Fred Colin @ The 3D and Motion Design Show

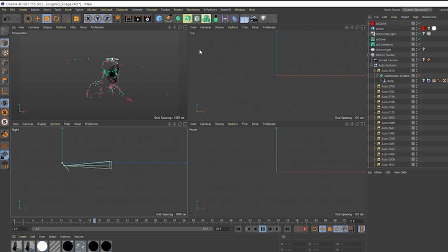581s
But it was interesting to show you both,
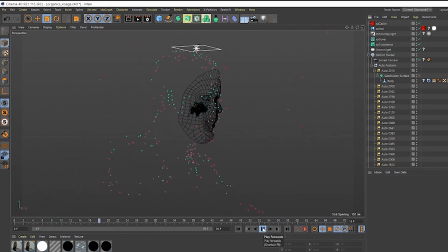586s
to have an idea of what we can do with the generate mesh. Of course, we can use it for a bunch of other examples, but yeah, it's an interesting way to use it. As you can see, this is the camera mapping of the footage,
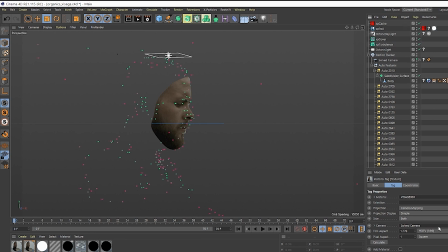605s
and I've matched the geo with the real one to have the right effect at the right place. As you can see, yeah, I've just changed some things, but yeah, anyway, this is the
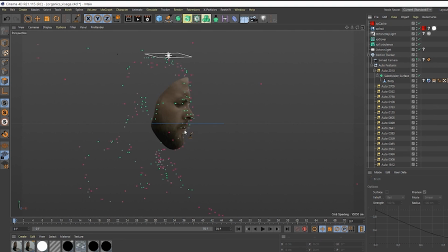626s
the cool part to use X particle, motion tracking, and the generate mesh feature. Yeah, so here it is, the vertex map to generate my points,
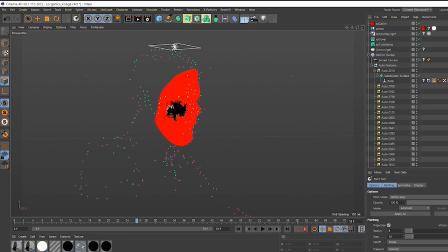643s
yeah, typically the same way. Okay, for this shot, the POV motorcycle shot,
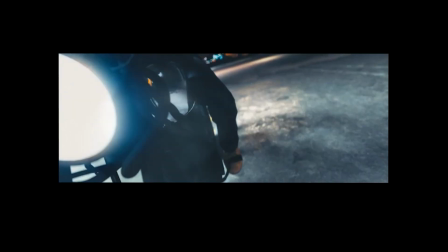657s
I choose to make it in CG because it wasn't expected on the first edit of the film,
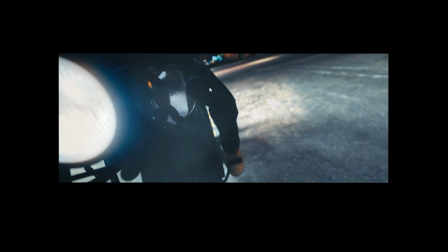666s
and I just wanted to bring more intensity for this sequence, so I choose to do that from scratch, and I try to fit with the live action footage.
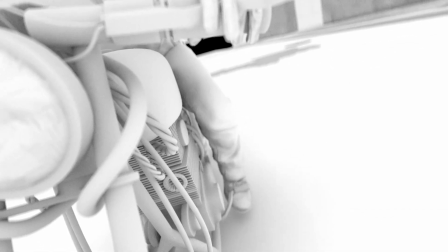682s
This is the pass of the CG shot. This is the ambient occlusion Z pass.
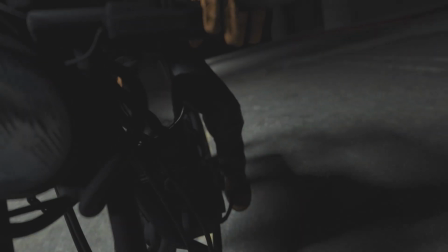689s
I used light passes too. I used a lot of them, maybe 4 or 5 passes to
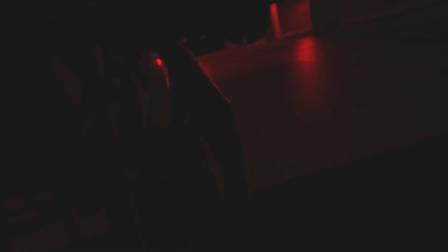698s
reconstruct in the compositing in After Effects. So this is the scene.
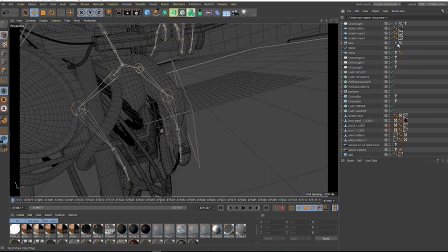705s
I start from scratch. So I've rebuilt the set from the shooting,
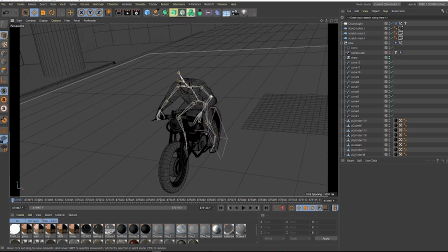714s
and I try to rebuild it in a 1:1 scale to have more accurate realism to mix with the real live action shots.
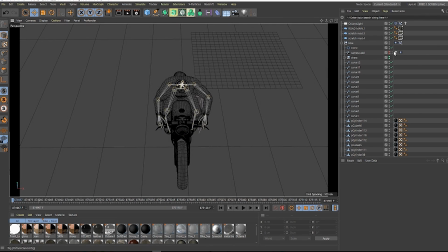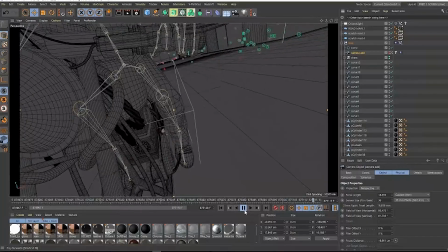735s
So as we can see, I choose a wide angle focal length to have more sensation of speed and intensity. For the speed effect, I used a displacer on my mesh, including a box field and a fall off to concentrate the effect at the right position.
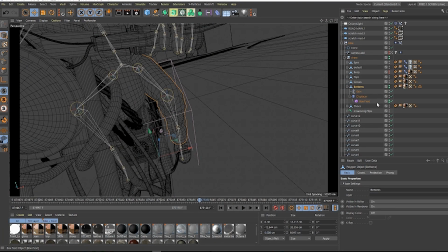755s
I choose speed noise, of course, to have an animation for the leg and simulate the wind impact. I also rigged my character to give him natural movements for the hands,
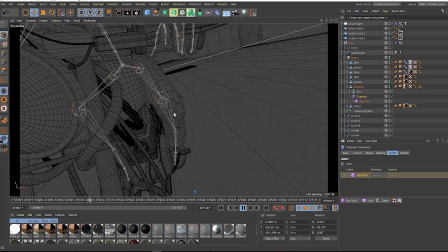771s
holding the handlebar, and the feet moving on the switch. Sometimes to have realistic animation, you have to overstate the moves to feel the sensations.
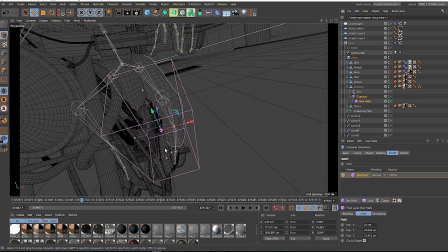789s
I also put a wiggle effect on my camera to get more realism impact with the dampers to have imperfect move. It's quick and easy tips, but pretty useful when you have 1.5 minutes to do in CG.
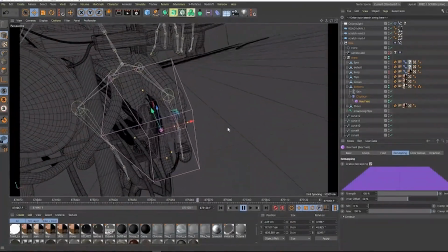810s
Sometimes from scratch and others based on footage. On this sequence I play with the fall off to have the right feeling with the animation.
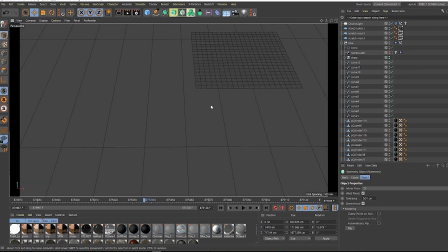824s
So here is a quick overview of my scene I use for 2 shots.